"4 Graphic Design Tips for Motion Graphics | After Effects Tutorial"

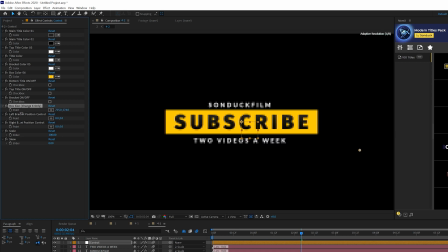(4:02)
So for example, if you wanna adjust the size of the graphics here, you can just come here to our control panel and boom, you bring that down, and we can of course move other elements as well. And now the graphic has been resized. If we don't need a specific title, we can go ahead and turn that off.
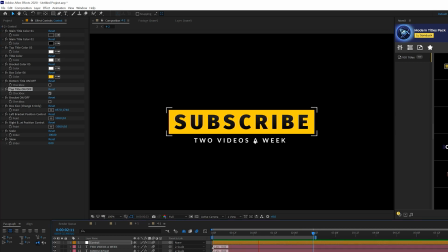(4:15)
And what's great about our 100 title pack is that it doesn't change the animation whatsoever. All the animations stay exactly the same. And of course you can easily change your colors however you see fit.
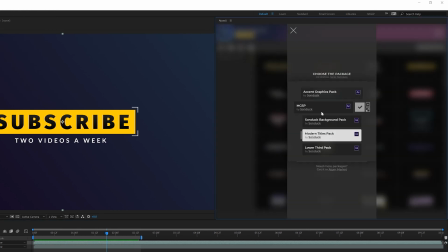(4:23)
And everything will update in our main composition. We have a handful of other packs as well that we can switch over to and apply elements from.
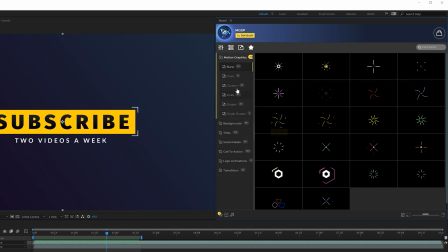(4:28)
You can of course download our freebie pack and you can get 42 free elements for absolutely free. That will be linked below.
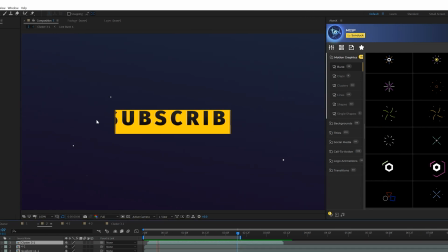(4:34)
But we can come here and apply something called Accent Motion Graphics to help enhance this. And with a click of a button, we're able to add these accent graphics to help bring a little bit more detail to our composition. So if you're looking to save a tremendous amount of time while producing awesome work, you can take a look at any of the packs that we have off our website. I will link it below. If you do pick up anything, you will be supporting our channel, so thank you very much. All right, graphic design tip number 3, being able to add side elements to your work.
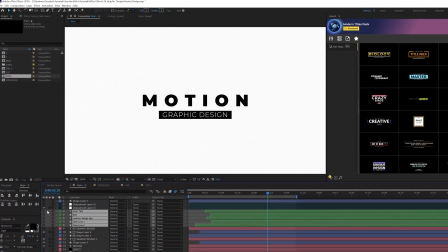(4:56)
Because, so for example, if we come here and turn off these side graphics you see here, we just have a very basic, you know, composition here and not much going on.
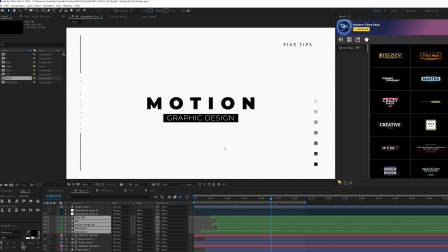(5:03)
I mean, you know, it might work for what you're doing, but with some side graphics around our composition, it kind of just helps frame it a little bit better and adds just a little bit more detail to it. And it still should make some sense to what you're doing, but you know, it's definitely something to add a little bit more intrinsic detail value to your work.
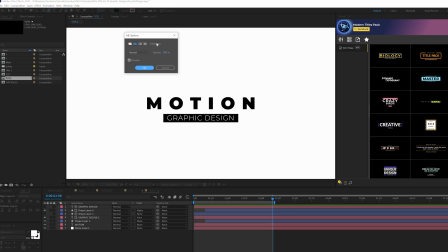(5:20)
So creating side graphics is simple. So for example, you just grab the pen tool and you can turn off the fill, and you come into stroke and you turn that solid color.
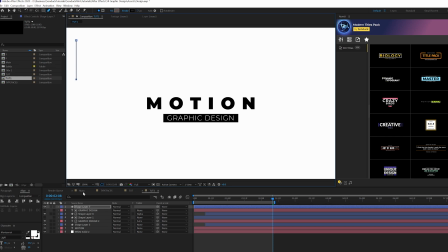(5:27)
And all you have to do is draw out a straight line. Boom, you know, having a straight line on the side of your composition, you come here to title action safes, and you can just kind of move that in there.
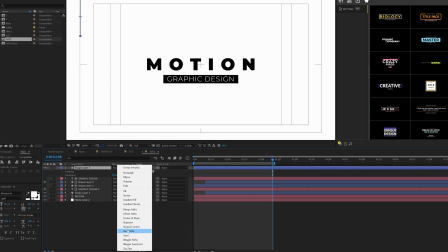(5:35)
You know, of course, if you want, you can animate that line, go to add and just add a trim paths, you know, and go ahead and set the end percent to 0.
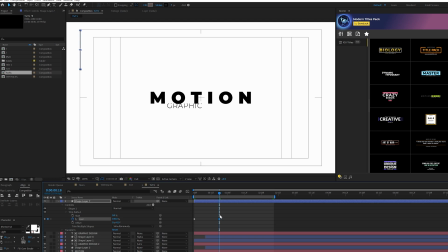(5:41)
Come here, you're gonna add a keyframe for the end and set it up to 100%. You know, and now you have a line in there, and that's fine. And of course, you can easily take that line and you can duplicate it and you can bring it down, and boom, now you're gonna have another line.
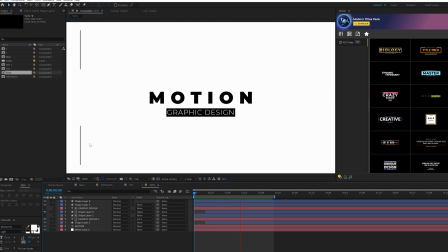(5:54)
So boom, now you're gonna have another line in there, and that's fine. And we can maybe add a title between here, just, you know, a title that's so small that no one's gonna read it, but it still has to go with what you're doing, right?
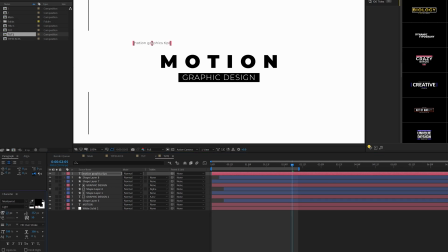(6:04)
And one thing you should do is make that title really small, right? And then increase the tracking all the way to the max.
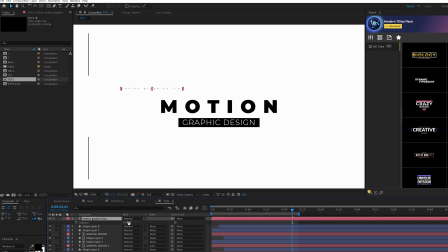(6:10)
And then when you rotate this by hitting R on your keyboard, you rotate this, you know, inward. And then you come here and put this where you wanna be it, and maybe adjust the tracking as you see fit.
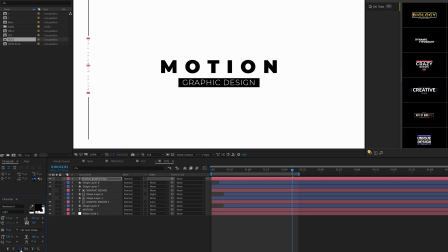(6:20)
And one thing I would do is make it all caps. That way it stands out a little bit more.
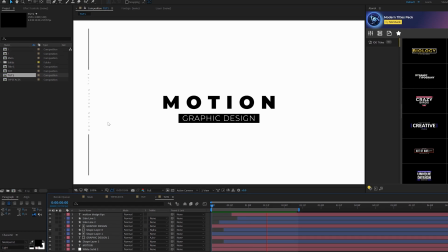(6:25)
And just by adding this quick side graphic and animating it any way that you see fit, it just adds a little bit more detail.
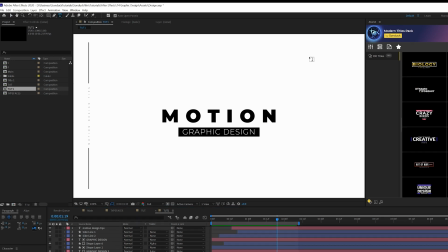(6:30)
And of course, there's a few more things we can do. You can do like a standard title here up the top. And all that's doing is just kind of framing all your work.
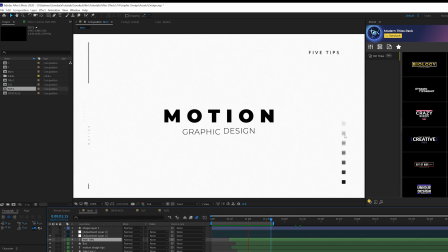(6:36)
And we do like maybe one more down here. And we come here and create like a little bit of a box animation here, which is nice and subtle. Just grab the rectangle tool here and we'll just draw out a box. Boom. Come here to add.
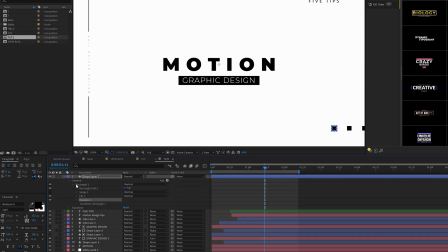(6:46)
We'll add a repeater to this. We'll open up repeater 1.
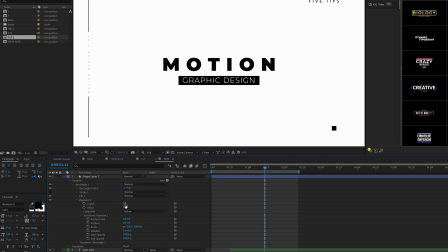(6:49)
Come here to transform repeater 1, set the X position to 0, and we'll come here to the Y position and kind of expand that in the way that we want. We can maybe add like 5 or 6 copies in there. Come here to the end opacity and we set that down to 0%.
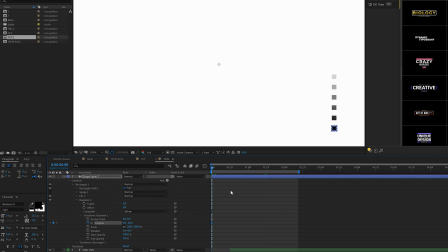(7:01)
Boom, that creates a little bit of an offset. And simply what you do is add a keyframe 4 position there and move that keyframe forward and set the Y position down to 0.
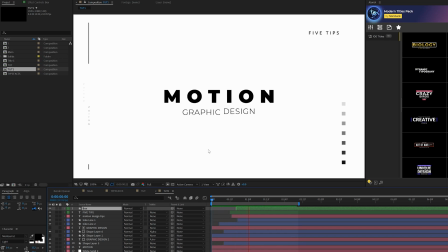(7:09)
Boom, a little nice side graphic there to kind of help you frame this entire composition together. And it looks really nice having a little bit more graphic design elements in your composition that help complement your work.
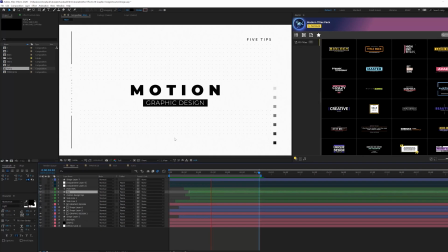(7:20)
Our final graphic design tip is background design. There's so much you can do with this.
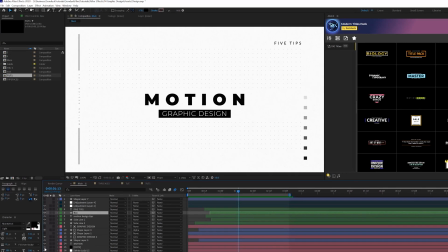(7:24)
I want to show you 2 background techniques where you can help take your work to the next level, because without, you know, just having a little bit of background elements in here, it's still kind of plain and boring.
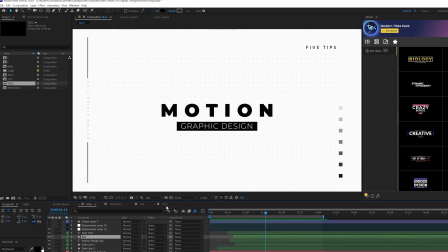(7:33)
But adding just a little bit in there, man, it makes a big difference. So for example, if you like dots, you know, who doesn't like dots?
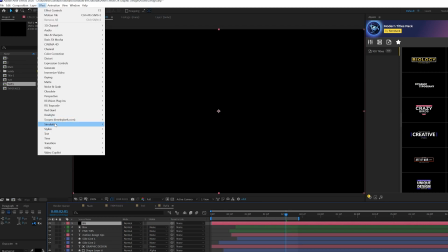(7:39)
Go up to layer, new, solid, and we'll come here to effect, simulation, and we're going to grab CC starburst.
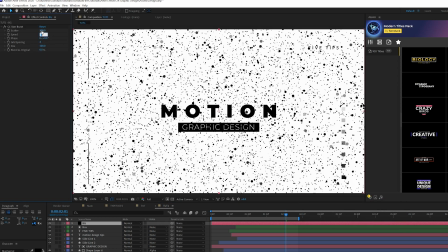(7:46)
Okay. Set the scatter down to 0. And we'll come here to the size. You can bring this down.
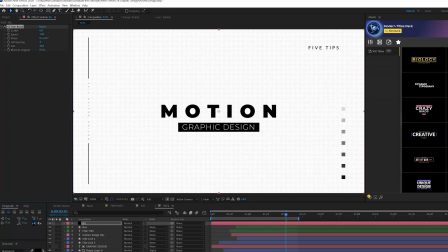(7:52)
That looks amazing. Just having that in there. But you can, you know, increase the spacing by a little bit if you want these to be a little bigger, or, you know, the spacing, and then readjust the size as you see fit. And kind of help frame this a little bit better.